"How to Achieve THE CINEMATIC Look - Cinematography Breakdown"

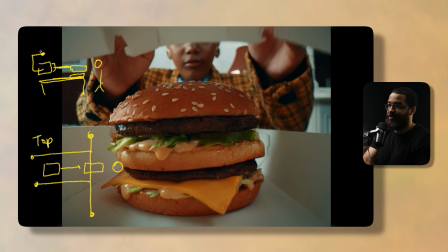And then this was on a Ronin 2 up there, and then we had some Mitchell mounts that connected this to the dolly, and the dolly is going over across here, and then we had a stand in the back. So this stand is sitting right back here. And then what we did here is had that T-bar across.
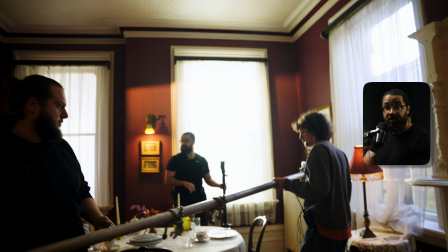As you can see here from the BTS, this was a very complicated setup, and luckily that we own this camera,
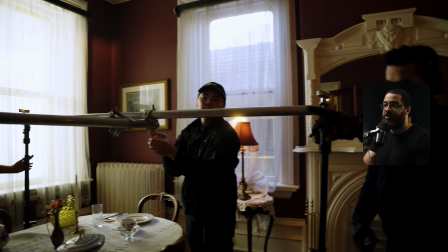so we could put a lot of the rental money back into the things I needed to achieve this shot,
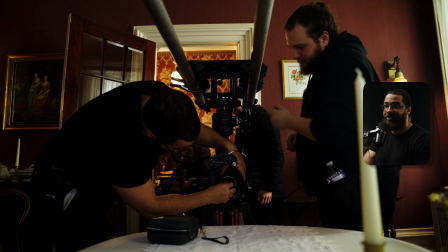which was mainly all the dolly track, the stands, and especially the Ronin 2. So this was a balancing act to get that.
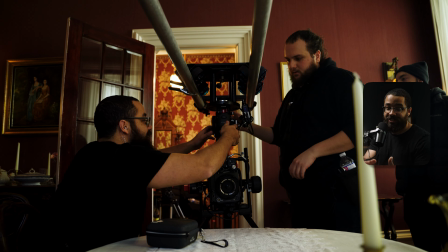And the reason why I put this on the Ronin 2 is because I wanted to basically control it from a remote head, so I could have some tilting.
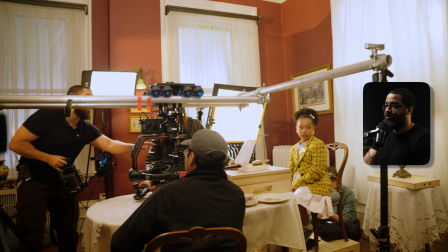But now we're gonna go into exactly how this was lit. So I'm gonna keep those diagrams there.
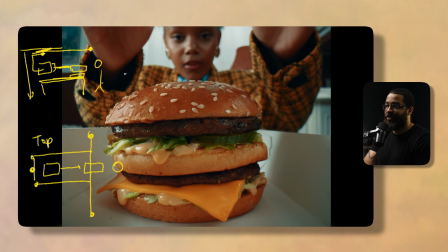And this goes into the importance of lighting your wide first and really plan everything. All those lights that you saw from the top down before with the 600s outside as well the 1200 exactly behind her, those were all in play.
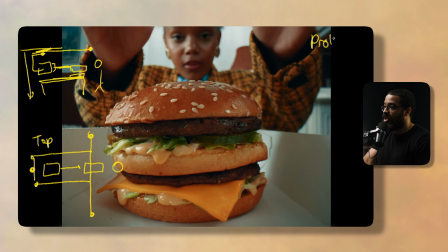And the most difficult thing about using the probe lens itself, so this is the Laowa probe, is that it has an aperture of T14. This is absolutely the worst to deal with because it's such a light hungry lens. But what I love about the Sony Venice is that it has a dual base ISO.
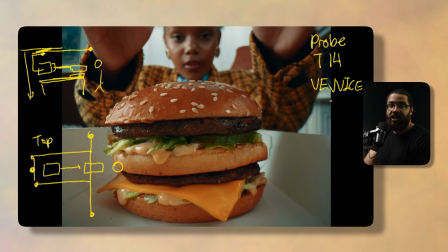And if I was really strapped, I could shoot this on the Sony FX3 and I can guarantee if I gave it to the same colors, it would look almost identical. But because the Venice has a base ISO of 500 and 2500, I went with this base ISO to raise everything that I wasn't working with such a light hungry lens.
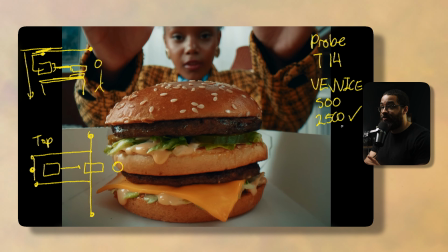And that means I could use all the fixtures that I had in play and I didn't have to double up on them with anything. The Sony FX3 is the best pairing for this lens because you can shoot at 12,800 and basically it's shooting with a lens at 2.8.
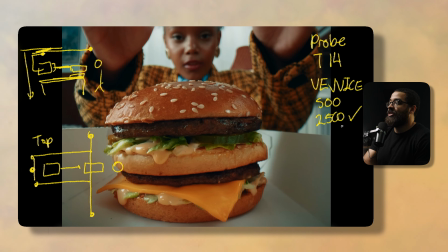Obviously your depth of field changes at shooting at T14, but having that dual native ISO is a game changer, especially for probe lenses.
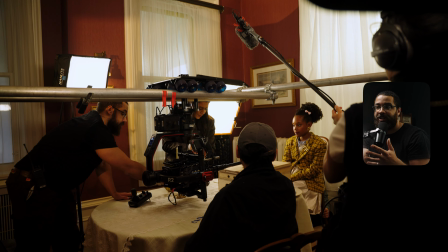Because I set all my lights in the wide, we basically set up this camera and I'm like, perfect. I only need like 2 panel lights so I can actually light my subject here.
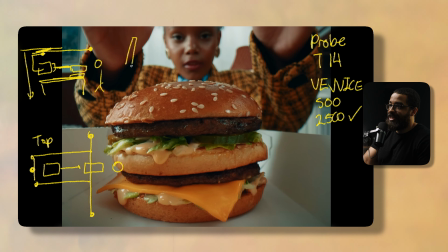And that was using the F22C as my main key light. And this is double diffuse, so F22C. And this is double diffuse. And in front of that, I actually have a silk. So I have 3 stops.
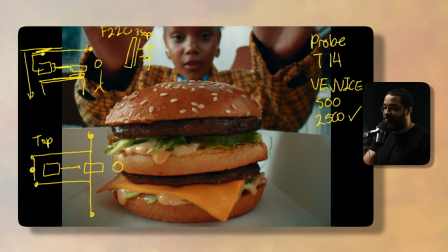If you're regular to this channel, you will see that I use this combination all the time as my main key light, especially in commercials, because it gives me that soft, naturalistic look. And then to light the burger, we actually use the Nanlite Pavo Slim And this just had the 2 stops of diffusion on it, and this was blasted.
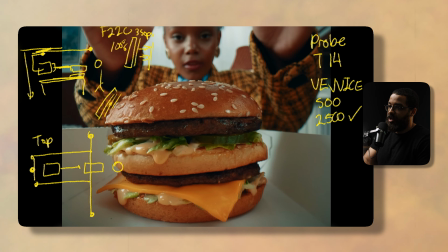These both at 100%. So this is the Pavo Slim, and this was at 100% as well. And then I matched both of these lights to the lights that we have outside, which is 5600 Kelvin. And then the F22C is lighting my talent here and giving me that natural edge light and key light,
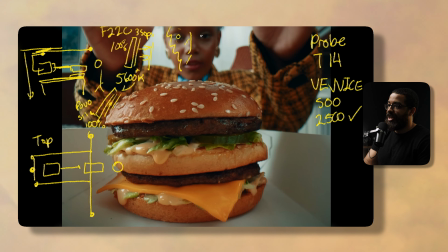but I didn't necessarily have a catch light, and I didn't really catch this when we were doing it. I would add a small little MC here to add that catch light, but unfortunately this is something that we're moving very fast. I didn't catch it. This is giving me that low contrast ratio, but also establishing that Rembrandt lighting.
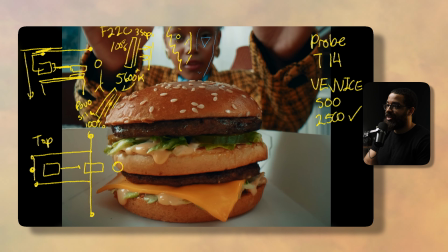And because that window is completely blown out in the background, I'm getting a nice basically separation between her and that window, which is light and dark parts of our image. I have light in the background, and then I have light on her face, I have dark on her face, and then it goes right to that overexposed light on the background as well.
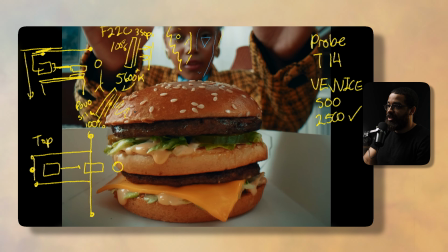And then if we look at our burger, we have that key light here with the Pavo Slim that is giving me that nice edge light, as well as product shot to highlight everything that we love about a McDonald's burger.
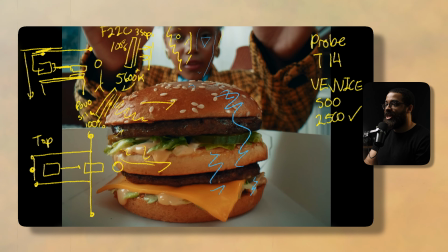And then I have that natural neg coming from here. And then what really helped to light this burger itself is that we're using a white box. So I'm getting a bunch of natural fill back into that from bouncing from that white box. I'd usually add a bunch of white cards and a bunch of bounces to really fill out the product.
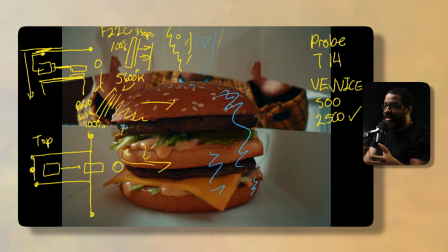But because we're working with something that is inherently very hard to light,
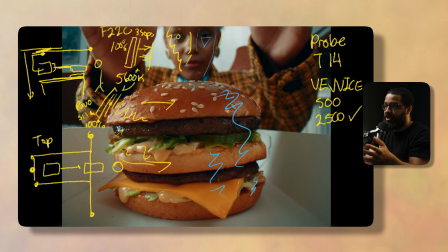and you can see that by her even opening the box more and more light is coming in, and it's very pleasing to even see that,
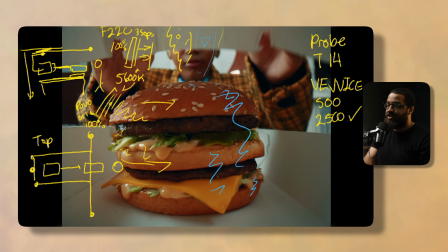because if we had lights inside the box, it wouldn't feel as natural.
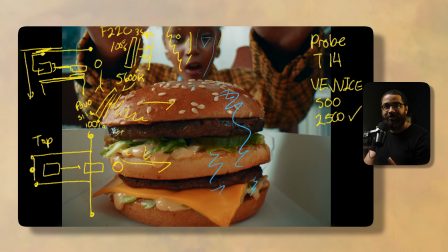So I'm going for that healthy balance of commercial to naturalistic, which is something that you always have to balance as a cinematographer. But this was the beauty shot and highlight of the commercial, and I was really tasked to come bring that together. And that's why I have so many lights in play, as well as this complicated Ronin setup as well.
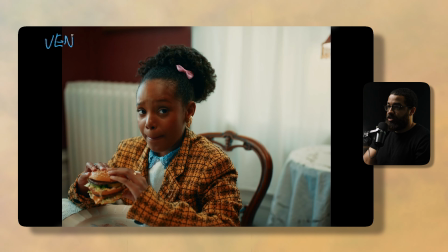The next shot we're gonna be looking at here is one of my favorite shots of the piece, just because it's very commercial, and this is a very pleasing shot to me of what I'm always looking for as a cinematographer. So I'm shooting at 500 ISO here. I'm shooting on a 35mm lens. I'm kind of tilted down my subject as well as on a 45-degree angle.
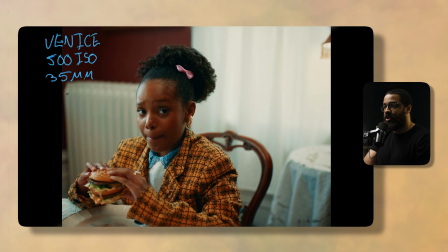And this was to complement the burger shot. And the lenses we're shooting on were the Zeiss Supreme Primes, and these stopped down to 1.8. But I was always shooting at a T-stop of 2.8. Because I wanted that deep focus. I wanted her nose, her eyes, as well as her ear in focus as well.
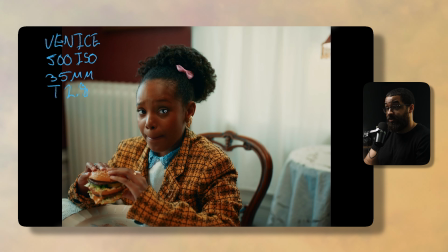Because if I was shooting at 1.8 or even something at T2, I would only have mainly her eyes in focus. So I'm looking for that deep focus. I'm looking to show off everything that we have here. The burger is slightly out of focus because my plane of focus is mainly on her,
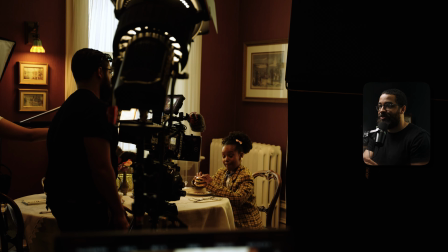but giving that deep focus and not being so technical and stubborn when it comes to shooting on fast lenses.
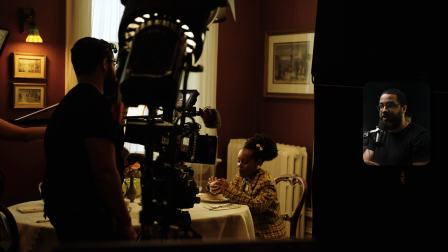And that's something I've learned just with experience and maturing as a cinematographer.
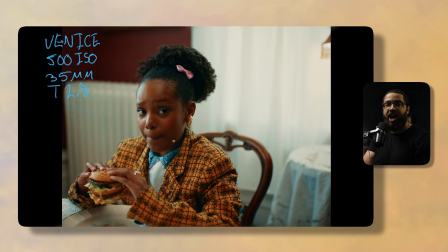I always rarely shoot wide open now, because I always ask myself, what is the context of the project and what am I showing off? I'm not trying to be a camera nerd and shoot at the fastest lens always as possible. So in this shot here, that's exactly what I'm doing to achieve that deep focus.
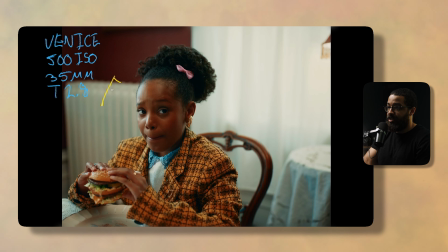And then we have that F22C in play, and this is double diffuse with also that silk. So this is 3 stops of diffusion, same light that was in play here. So F22C, and this is set at 5600 Kelvin.
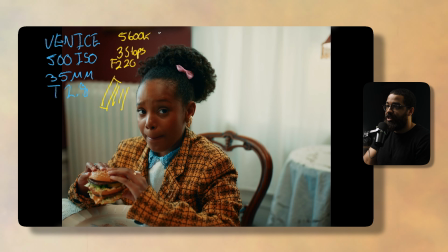And then because we're not dealing with a probe shot here, I had dialed this back, and this was sitting at roughly 40%. And what that F22C is doing is wrapping around the light that I already have. So the lights outside, which is the 600X, is giving me this natural edge light and popping her out from the background.
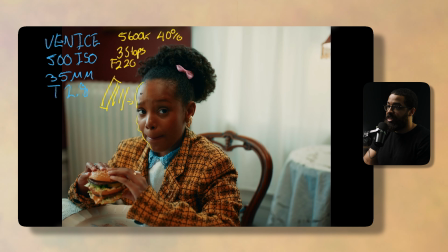And then the F22C is bringing that across. And that's something that I've learned to do as a cinematographer as I've grown, is not just have one key light, but have multiple lights in play. One generally sets your ambient tone and giving you a nice edge, and the other wraps that light around, especially with the contrast ratio you're trying to ask yourself.
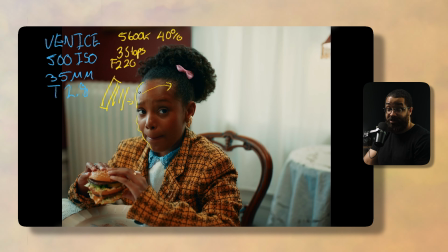This is shooting a McDonald's commercial, so that contrast ratio is going to be low if you look on the light side to the shadow side of her face. And then we have that nice Rembrandt lighting, but that is very subtle. And then we have a bunch of shadow that's on her face right here, and it's very subtle as well.
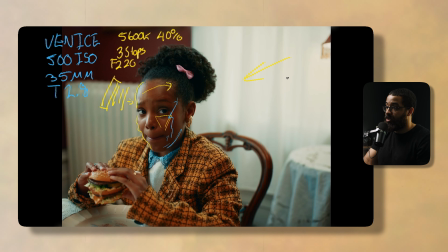And then from the light that we have outside, which is that 1200D coming through here, it's already diffused by those shears and also silk that we have out here. And it's giving her a beautiful edge light that is not harsh as the edge light that we have in the front, but it is nice and soft because all of the fusion.
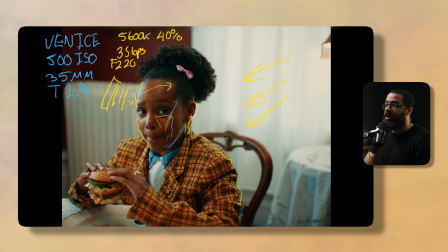And it just pops out her shoulder and gives a lot of addition to what we already have in the scene.
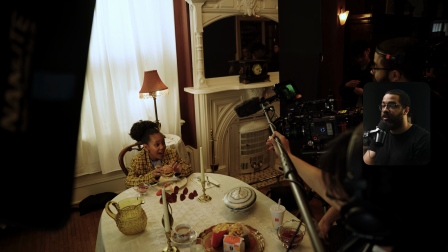And I'm not just talking about the light, I'm talking about the set design as well as the wardrobe, styling, and hair and makeup and everything that we have here.
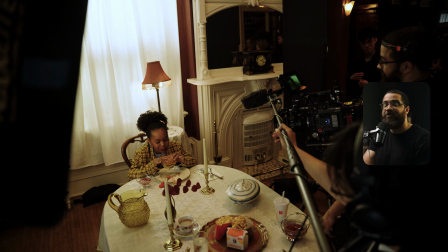I am trying to show everything off in its best light,
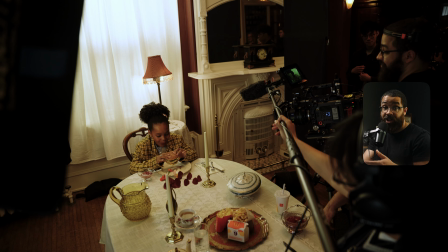and this is very commercial when it comes to the art direction as well as the styling and when it comes to the hair and makeup as well. And
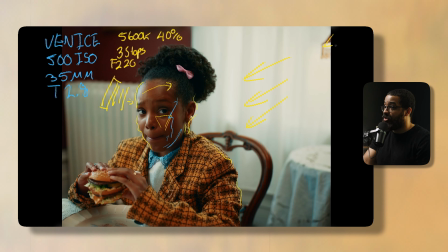then just to add a little spice, we have a lamp fixture here. And then we couldn't fit a B7C bulb here, so I shaped an aperture MC to the inside, and this is just bouncing around. And then I have this set at 2700 Kelvin, and this is at 80% because we're trying to balance out all the light that we have coming in here.
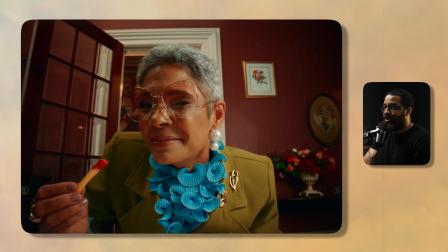And it's just a nice addition to have. The next shot that we're going to be looking at here is one of the most complicated that I've done to pull off. And this was something that I was very proud about because the director and I kind of worked at this together. We wanted a really nice shot to end off the scene so we could transfer into the next scene, which is a dolly shot that trucks across.